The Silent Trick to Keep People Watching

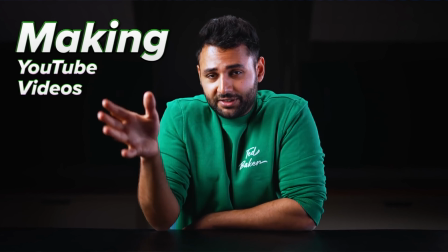(4:06)
A tech YouTuber who does this to great effect is Mr. Who's the Boss.
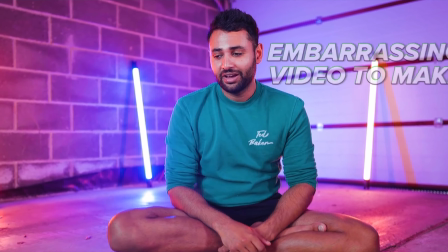(4:10)
Especially in the first 30 seconds of his videos, he just has wild text and animations, very eye-catching, keeping your attention, and those first 30 seconds are critical.
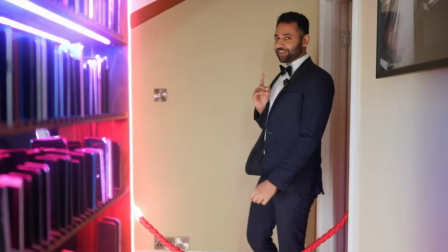(4:18)
You can see the words following his hands and emphasizing what he's saying, and there's a couple plugins that actually make the process pretty simple.
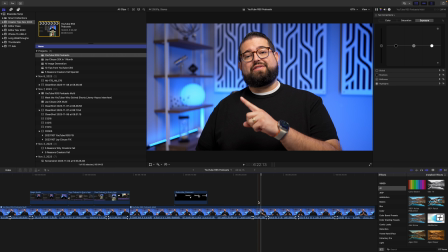(4:24)
So I'm going to take this video I have right here where I kind of point over to my side. There's M-Tracker 3D, which is really helpful.
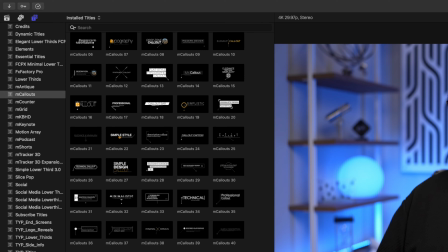(4:30)
I'm going to use this M-Callouts, which again is another MotionVXF plugin.
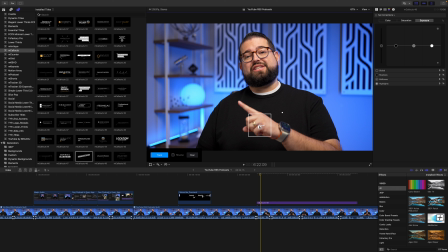(4:34)
And if I drag this onto my timeline in Final Cut, this also works in Premiere and DaVinci Resolve. You see, I actually have the square box, which is going to track whatever's inside. Let's say I wanted to track my finger as I point to something.
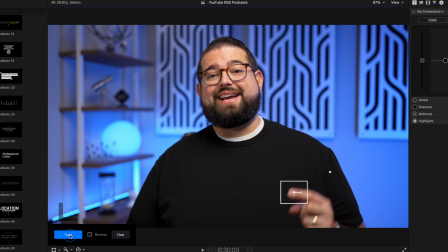(4:46)
I'm going to move the box onto my pointer finger, and then you'll see there's a track option. Now it's actually going to track my finger.
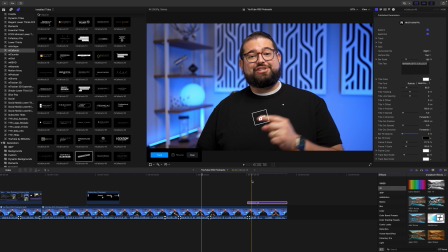(4:52)
It might take a little longer if you're tracking a longer clip, but now you'll see it's actually tracking my finger the whole time, and making the text follow it.
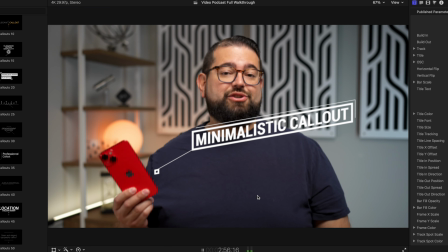(4:59)
I can track that object or my hand. And now if I play it, you'll see it's actually tracking the side of the phone and the text is going to follow my movements for greater effect. So those are 2 things to avoid and 3 tips for getting more comfortable using your hands on camera. If you have any questions, leave in the comments below this video. I answer all of those personally. And if you want a walkthrough of how to start and build a video podcast, I walk through the entire process step by step, how to connect things to your computer and how to use Riverside to record high quality video and audio with remote guests. You can check out that video above here. And if you want to optimize your podcast for every app, YouTube Music, Spotify, and Apple Podcasts, there are unique features for each, and I walk you through those right up here. Hit that like button and subscribe before you go. Thanks for tuning in. We'll catch you next time.